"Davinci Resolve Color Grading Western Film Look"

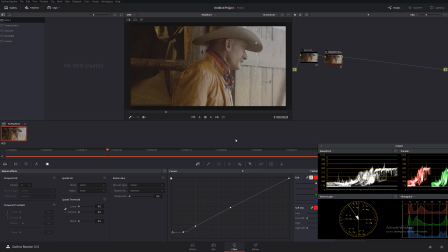4:10 But anyways, I'm gonna cover that in my future tutorials. So I'm gonna place this node at the very end of the picture, okay? And I'm going to create another node. And in this node, I'm gonna call this Relighting.
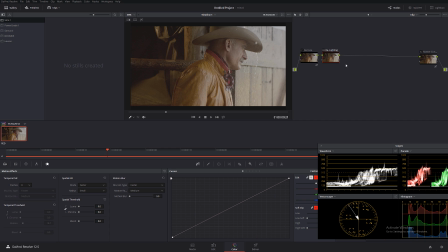4:29 Okay, I kind of want to give a very interesting dramatic effect. Actually, let's scrub through the footage and we can see the camera kind of moves a little bit. It's raining. I don't want to create, a bright sunny day.
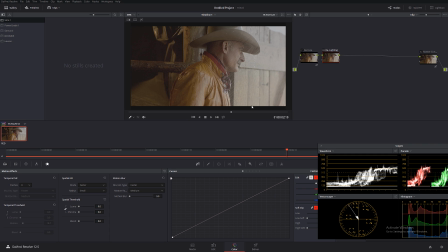4:45 So I'm just going to emphasize lighting just a tiny little bit on his face and the barn door over here, and maybe a little bit on his jacket. So I'm going to use very interesting
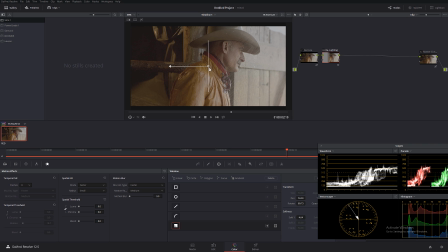5:01 tool that you can find into Power Windows. I don't even know what's the name of this. The gradient mask, I guess you can call it. And I'm gonna turn on selection right over here,
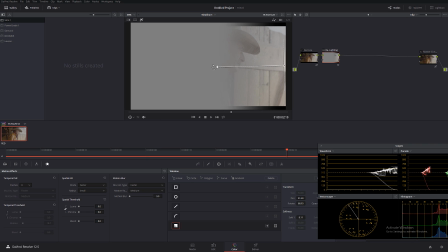5:14 and I'm gonna move this tiny little bit like that. I want this to be very, very feathered. I don't want to have any kind of hard lighting. Okay, so I'm gonna go to the luminance. Oops, I'm sorry.
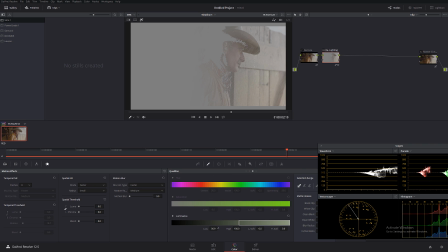5:30 I should go just over here. Yeah, I'm gonna go to the luminance, and I'm only gonna be working with the highlights. So let's give it a plenty of feathering. That looks really, really good.
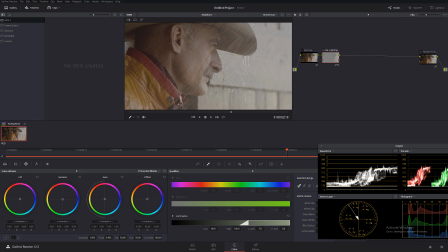5:44 And what I'm gonna do now is go to the highlights and give it a slight increase, just slightly.
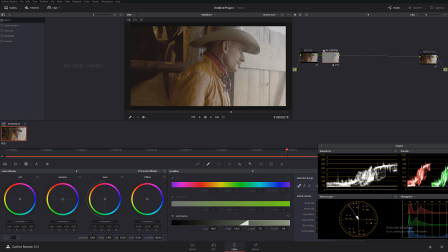5:52 All right, and let's check it out what we've done before and after, before and after. I think this kind of lighting increase sort of emphasizes in this particular situation the hard rain and all that, and I think it gives a very nice effect.
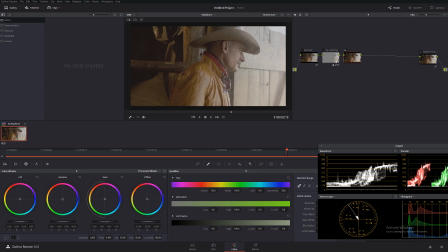6:11 Okay, so I'm not even gonna track this, by the way, because camera is barely moving, and our effect is so feathered that there's no really reason to track this.
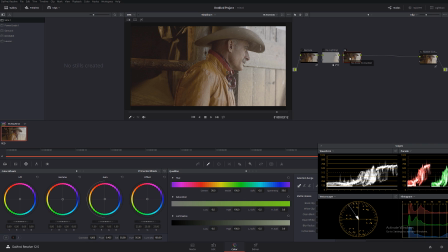6:24 Okay, and our next layer, I'm actually gonna create layer mixer over here. It's not gonna be parallel. This time we're gonna be working in a layer mixer. And what I'm gonna do now, I'm actually gonna go to the RGB,
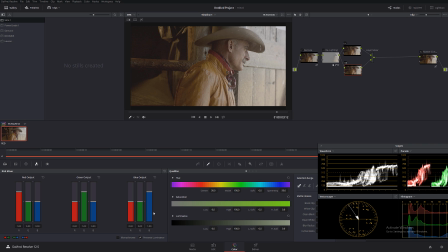6:40 and instead of increasing saturation like you've seen me doing in my previous tutorials, what I'm gonna do, I'm gonna actually make it monochrome. Okay, I'm gonna play a little bit with the values until I really like the look of this black and white image,
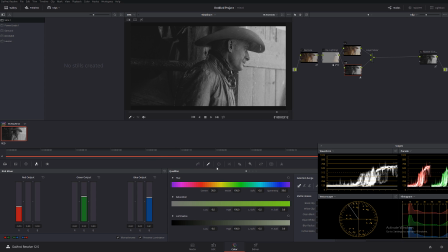6:57 just like that. Okay, I really like it, and maybe I can give it a slightly little bit like this. Okay, and in the layer mixer, I'm gonna double click, I'm gonna right click on it, and I'm gonna select soft light.
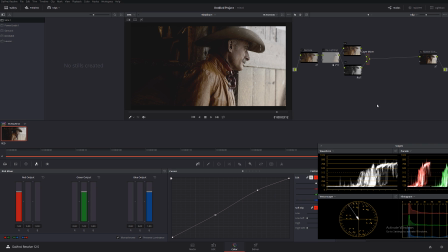7:17 Okay, and we desaturated our image, and it looks really, really cool like this. Check it out, before and after, before and after. So we sort of created very interesting mood like this.
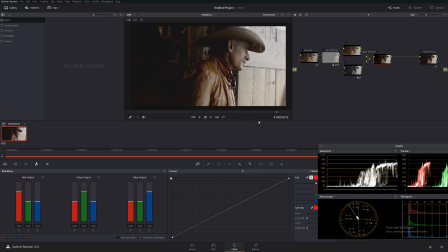7:35 So let's check out completely the whole picture, before and after. See, right now our image looks way more cinematic. I would say actually absolutely cinematic, very expensive, very blockbuster look.
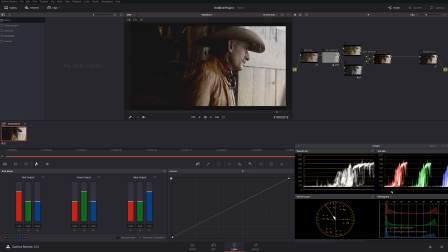7:49 And as you can see on our scopes, I'm actually still keeping everything crushed because of my final node right over here. And if I'm gonna turn this off, you can see without this effect the shot kind of becomes a little bit boring.
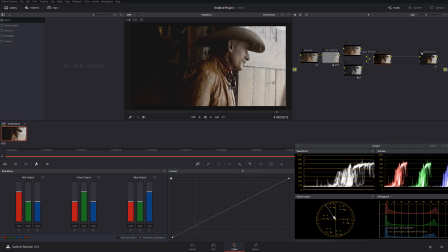8:04 So if I turn this back on, you can see the actual effect of milky blacks. I think that looks really, really great. So let's see what else we can do.